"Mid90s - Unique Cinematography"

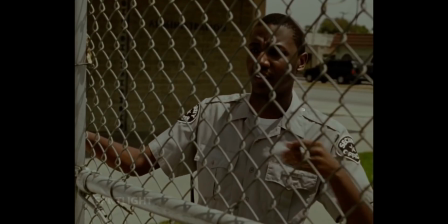Y'all not supposed to be around here. Get the fuck out.
As with most films that I break down on this channel,
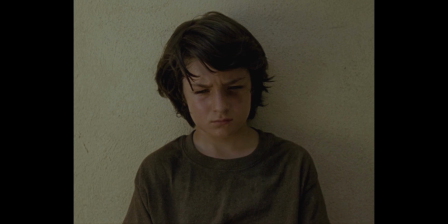Mid90s is another favourite, but it's also one that stands out to me due to its unique cinematography.
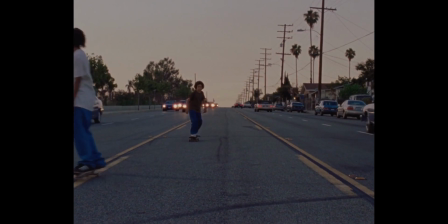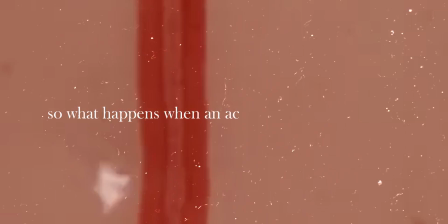So what happens when an actor becomes a director?
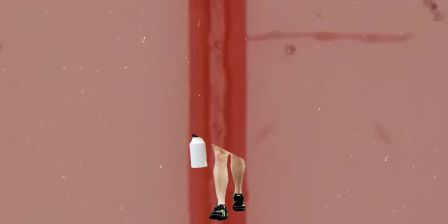Well, in Jonah Hill's case, it's somewhere he always wanted to be, and in fact he only started acting to learn how to direct actors.
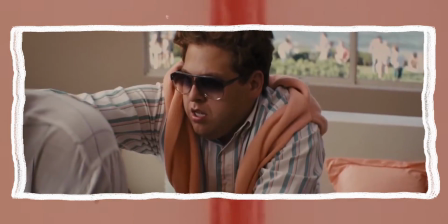Unfortunately, he fell into the hole of working with some of the best directors of all time and becoming a critically acclaimed actor before, after 15 years, being able to direct his first feature. In today's video though, I don't want to look at Mid90s as a film.
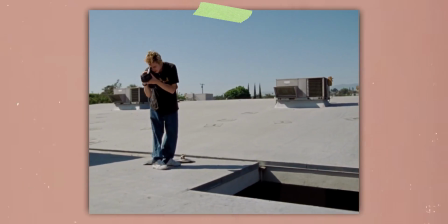Instead, I want to look at the unique cinematography that propels it and absorbs the audience.
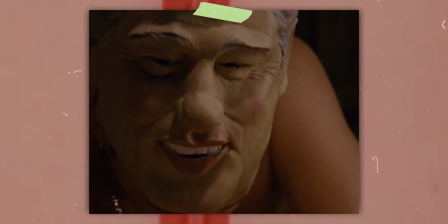Unlike some of my previous videos, I'll only be looking at the equipment used and the cinematography in general,
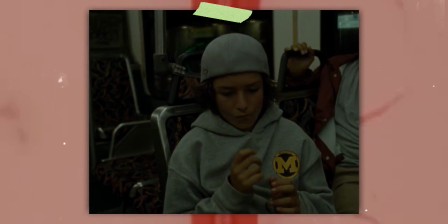since I really couldn't find much on the pre-production process.
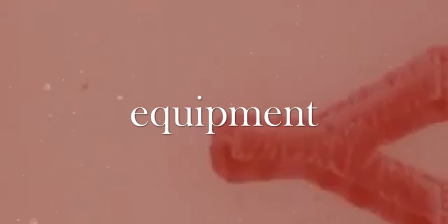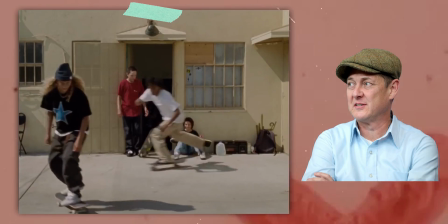In order to amplify the 90s look, Christopher Blauvelt opted to shoot the film on Super 16mm film,
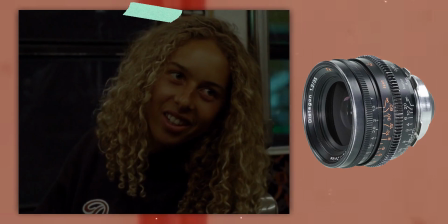using the Arriflex 416 Plus paired with Zeiss's Super Speed lenses. Super Speeds are one of the most popular cinema lenses today.
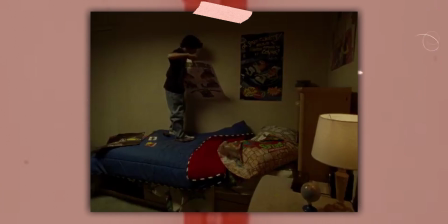They are incredibly fast, meaning that they are brilliant at night and have that vintage look that many DPs are striving for in lenses.
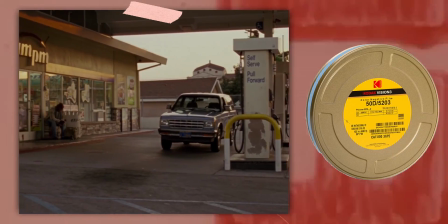As for the film stock, he used Kodak's Vision 350D, 250D and 500T,
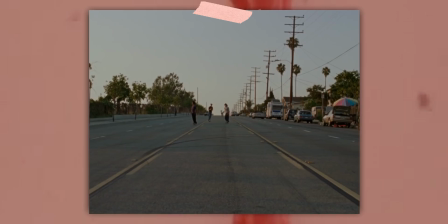but why did he choose to use Super 16mm over normal 16 or 35 in the first place?
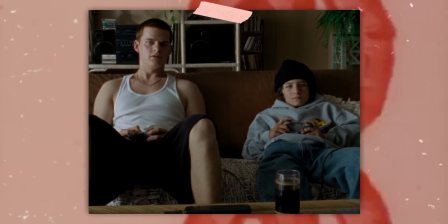To put it simply, it's because it's more true to the story. It creates the nostalgic look that they were looking for simply by existing.
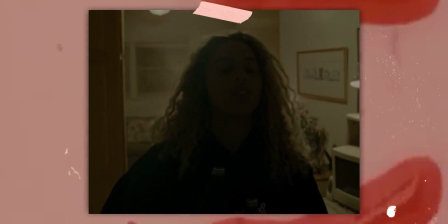To look at the characteristics of the film stocks though, 50D is usually used due to its high dynamic range and increased highlight sensitivity,
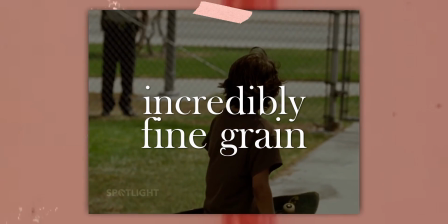as well as its incredibly fine grain and ability to stay sharp.
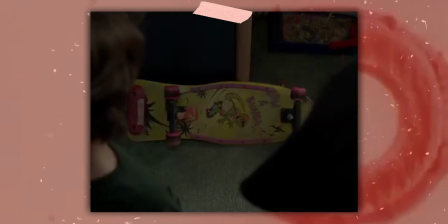The same goes for 250D and 500T, with the difference with 500T being that it is a tungsten balanced stock.
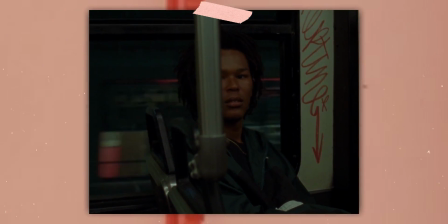All three stocks however are known for their incredible skin tone reproduction.
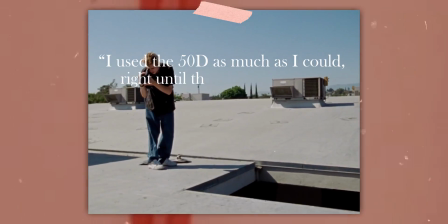I used the 50D as much as I could, right until the sun went down, when I then switched to 250D,
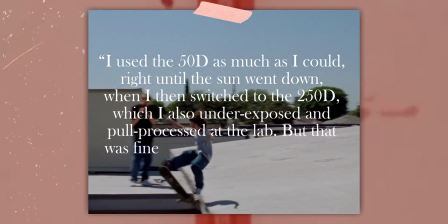which I also underexposed and pool processed at the lab, but that was fine as the two Kodak daylight stocks match incredibly well together.
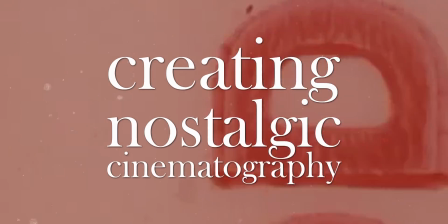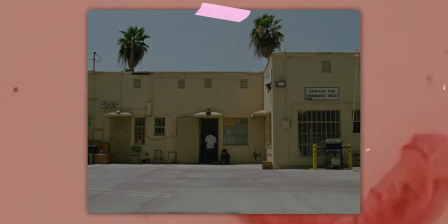So whilst a lot of the look is down to the use of film stock over digital, another major part of the look was in the lighting.
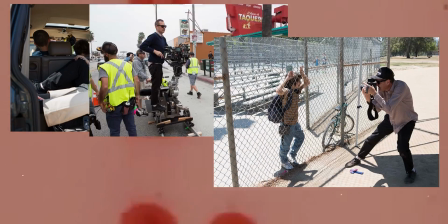Now if we look at some of the behind the scenes shots of the film, you'll notice that when outside, artificial light has been kept to an absolute minimum.
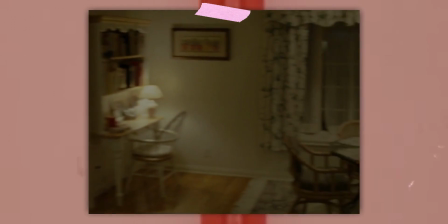The interior shots also look as though they haven't been lit, and whilst some of them may have used purely natural light,
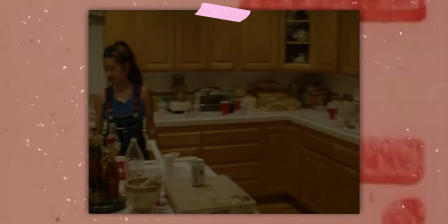some also used a technique that many cinematographers use when this is not available,
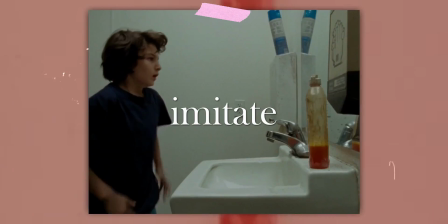and it is to amplify or imitate the natural light.
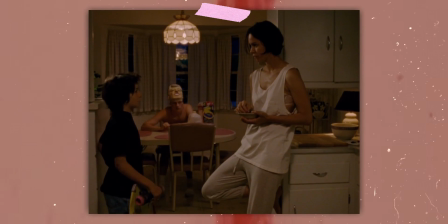This is where you take a scene and light it to look as though you have just placed a camera there and pressed the red button.
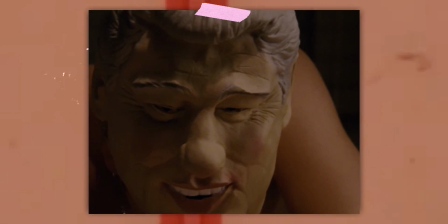There isn't really much else to it, it's purely to make it look as though you haven't lit at all,
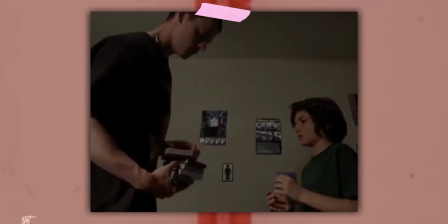and the fact that it's hard to tell if this has happened in a scene just goes to show how much of an incredible job Blauvelt did on the film.
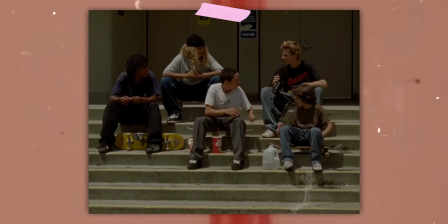Moving on to the actual framing of the film though, we first need to look at the aspect ratio,
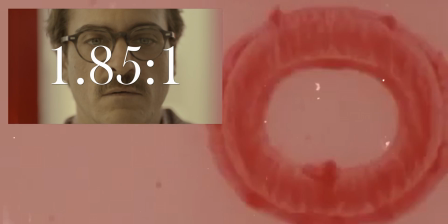as it's rare now for films to stray from the usual 1.85 to 1, 2:1 and 2.39 to 1,
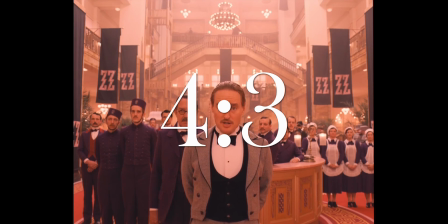but we do occasionally see films in a 4:3 or rarely 1:1.
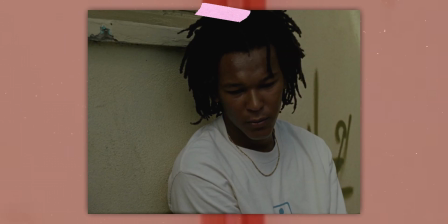They did however opt to use 4:3 in Mid90s due to the ability for it to make people reminiscent about a different time,
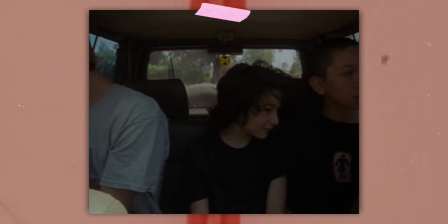the 90s, when the film is set. It's also why the lighting is so natural, because people were watching VHS tapes that weren't professionally lit.
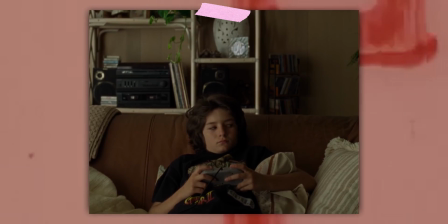The use of centre framing throughout though was intriguing, as we rarely go 3 minutes without seeing it being used,
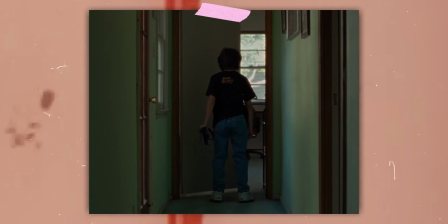but it works for the film, and even though centre framing has many uses and meanings,
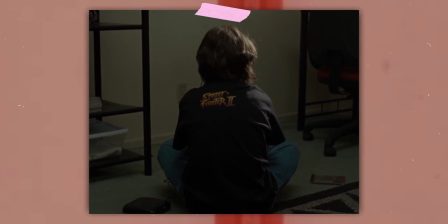you instantly know what reason they're using it for. Is it to show immersion in a new environment, to create impact, or even just for a bit of humour?